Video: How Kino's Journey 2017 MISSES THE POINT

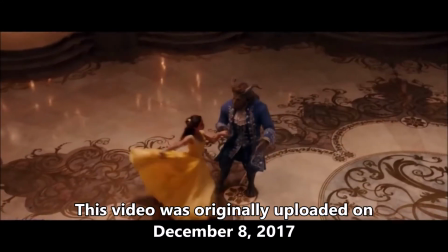Despite the massive amount of flack that it gets, I do think that remake culture has at least one positive benefit,
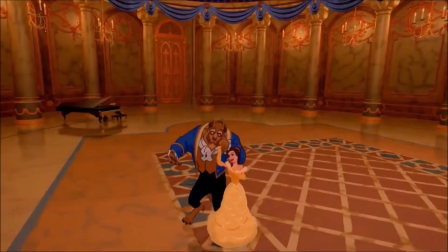even if it's an ironic one, that being that it gets people interested in seeing the original project.
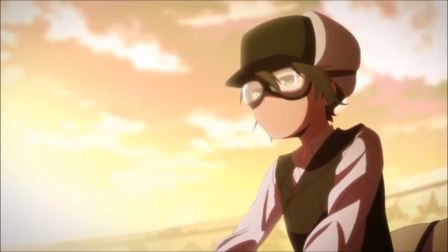If there weren't a remake airing right now, my copy of Kino's Journey would probably have sat untouched on my shelf for years,
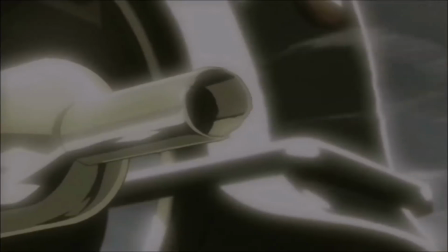as it had been already, and after finally diving in, I can easily say that it has the potential to join my list of favorites.
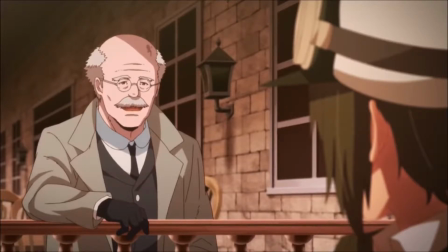Unfortunately, I can't say the same about the remake, which is inferior to the original in almost every way imaginable.
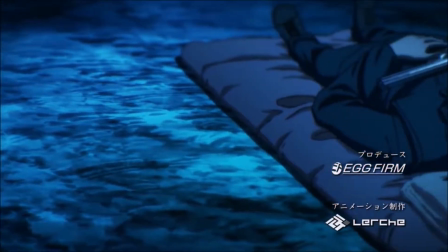I could go on and on about every meticulous detail and how it fails to match up to its predecessor,
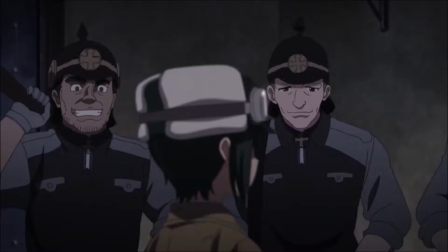but I'll try and stick to the most important points as we uncover why the Kino's Journey remake just kinda sucks.
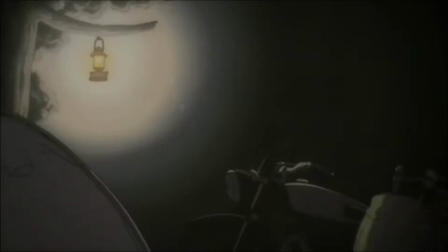From here onward, I will be referring to the 2003 Kino's journey as OG Kino,
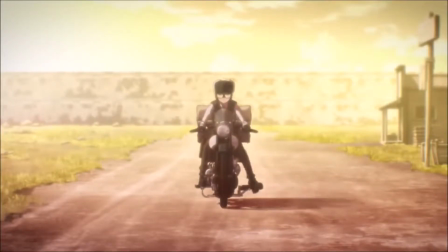while the 2017 remake will be known as Lurch Kino, as per the studio helming the project.
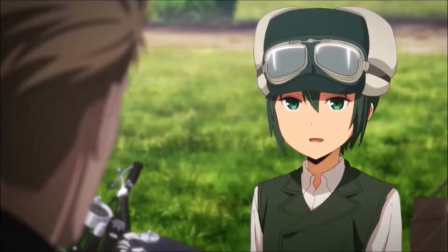Let's get the most superficial point out of the way right off the bat, Lurch Kino is not a good-looking show.
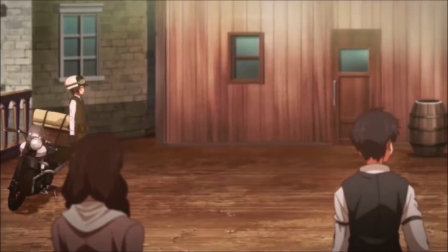There is almost nothing about the quality of artwork nor presentation of the animation that I find appealing about Lurch Kino.
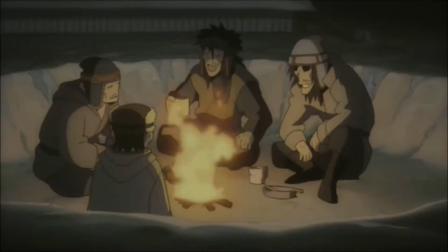Sure, OG Kino certainly doesn't have the best animation quality either, but what it does have is consistency and brilliance of design.
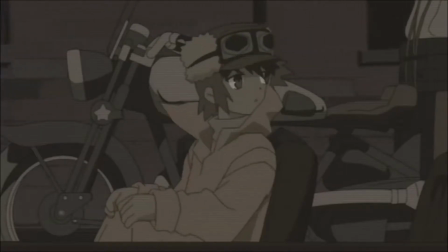There's nothing gaudy or eyesore-ish about OG Kino because it mostly sticks to the same washed-out color palette for each episode,
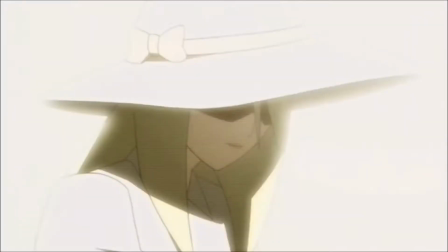and that color palette is often effectively used to create a tense and oppressive atmosphere for the story being told,
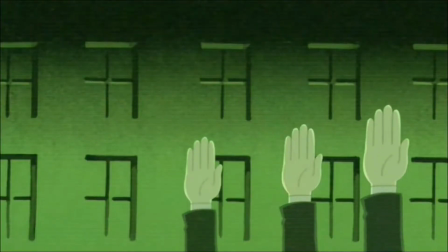thus keeping the viewer on the edge of their seat. This isn't much of a surprise though coming from the same director as Serial Experiments Lane.
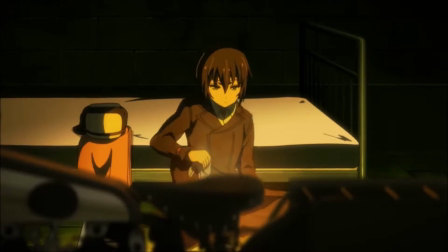Lurch Kino has no design consistency other than trying to make the characters stay on model, which really isn't even that necessary.
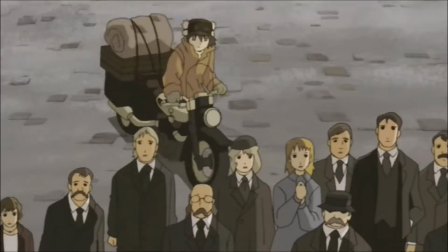Occasionally the characters in OG Kino look a bit wonky, but their designs are so simple that it doesn't look that bad.
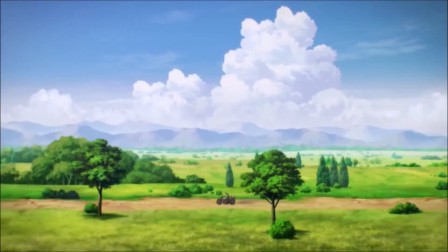Lurch Kino, on the other hand, suffers from over-designed characters.
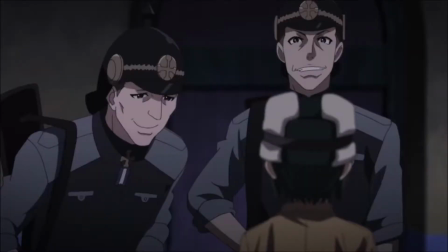That might sound like a stupid criticism at first, but it accounts for a lot of what I hate about Lurch Kino.
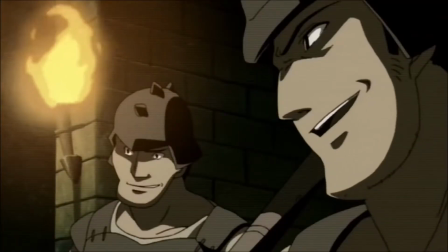When the elements that make up the composition of a single frame have simpler designs,
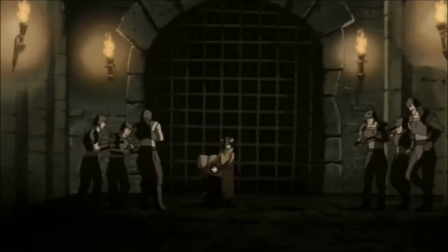it makes it easier to combine each element together to create a cohesive and well-crafted shot.
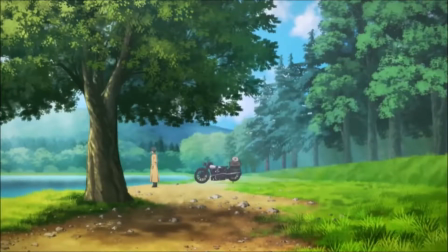When each element is more complex, it becomes more difficult to combine those elements in a way that feels cohesive.
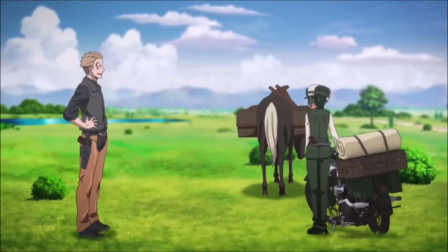It's not impossible, just more difficult and more prone to failure. This is actually a problem that I have with a lot of post-Fate UFO Table anime.
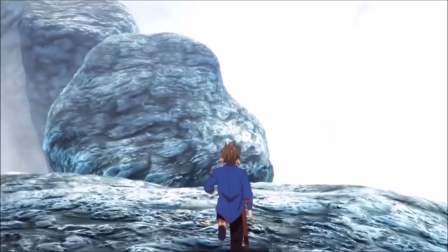Every individual element looks great, but the combination of those elements creates an unappealing eyesore.
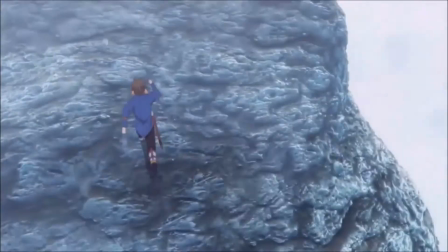But that's a video for another time.
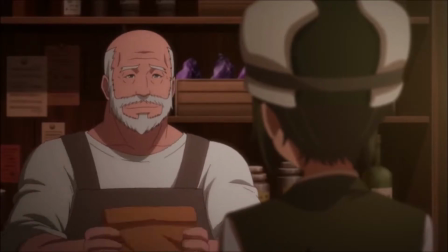What's more, it doesn't even feel like the picture as a whole was even taken into account when each individual element was created.
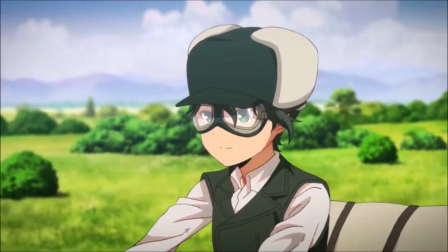Just look at these shots of Kino and Hermes against the background. Kino is drawn in a crisp, highly digital style with a lot of detail,
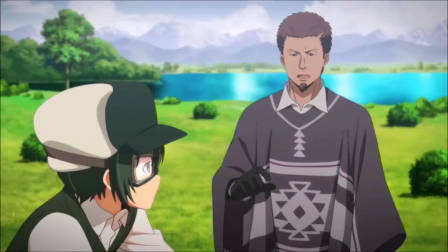the background feels a bit less detailed in each individual pen stroke and just sort of melts into itself, at least when the digital compositing actually works,
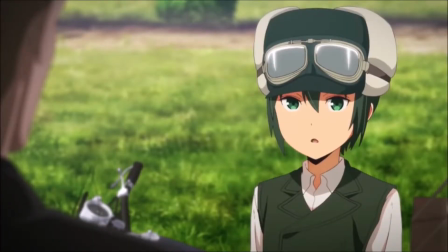and Hermes is a CG model. As individual elements they might look fine, but when combined together it looks like garbage.
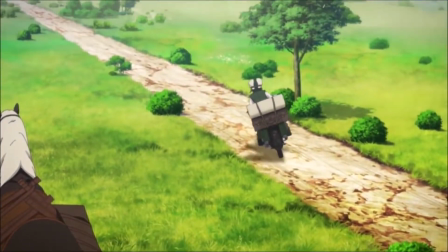Yes, it is possible to make those styles blend together in a positive way,
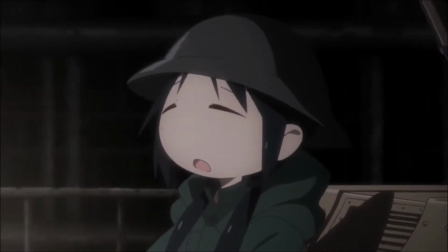Girls Last Tour seems to be doing it just fine, but Lurch Kino just isn't doing it well.
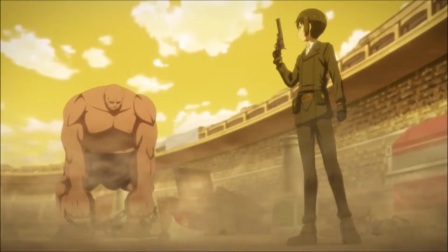Either the artistic talent of the animators or the production time frame is not sufficient enough to blend all of these elements effectively.
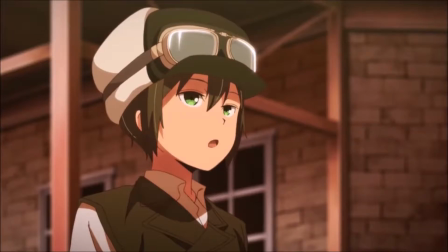I truly think it's a mistake to give the artwork in Kino's journey this much detail
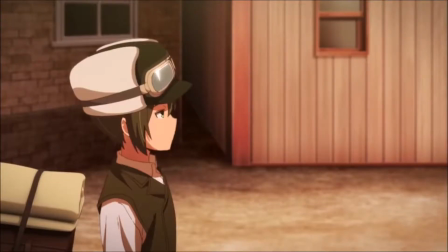because it takes away from the message of each story and puts the focus on the wrong ideas.
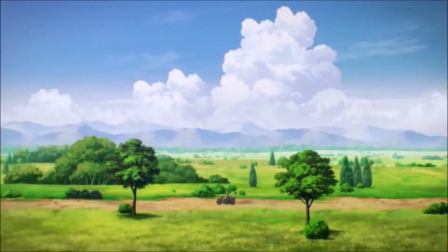Which leads me to another huge problem with Lurch Kino, Kino herself.
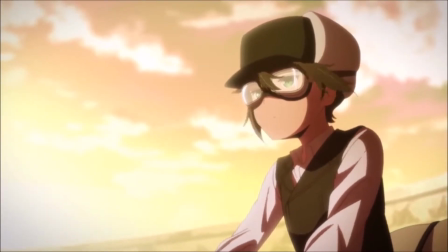The Kino in Lurch Kino has far too much focus put on her and has given way too much personality.
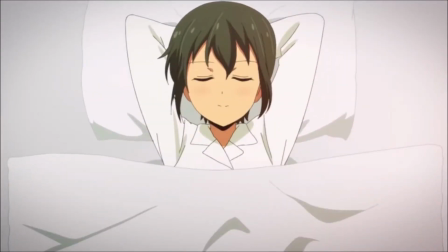Again, it sounds like a stupid criticism for the main character to be too detailed, but that's kind of the point with this character.
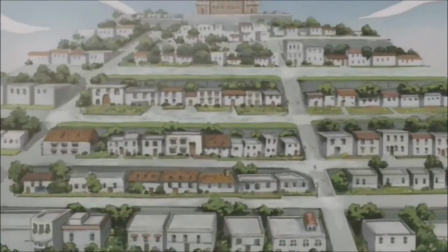The story is not about Kino. It's about the places she visits and the people that she interacts with in those places.
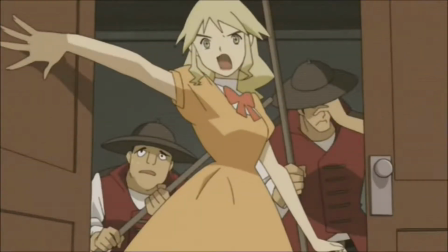It's about the ideas that each society presents and how it comments on the human condition.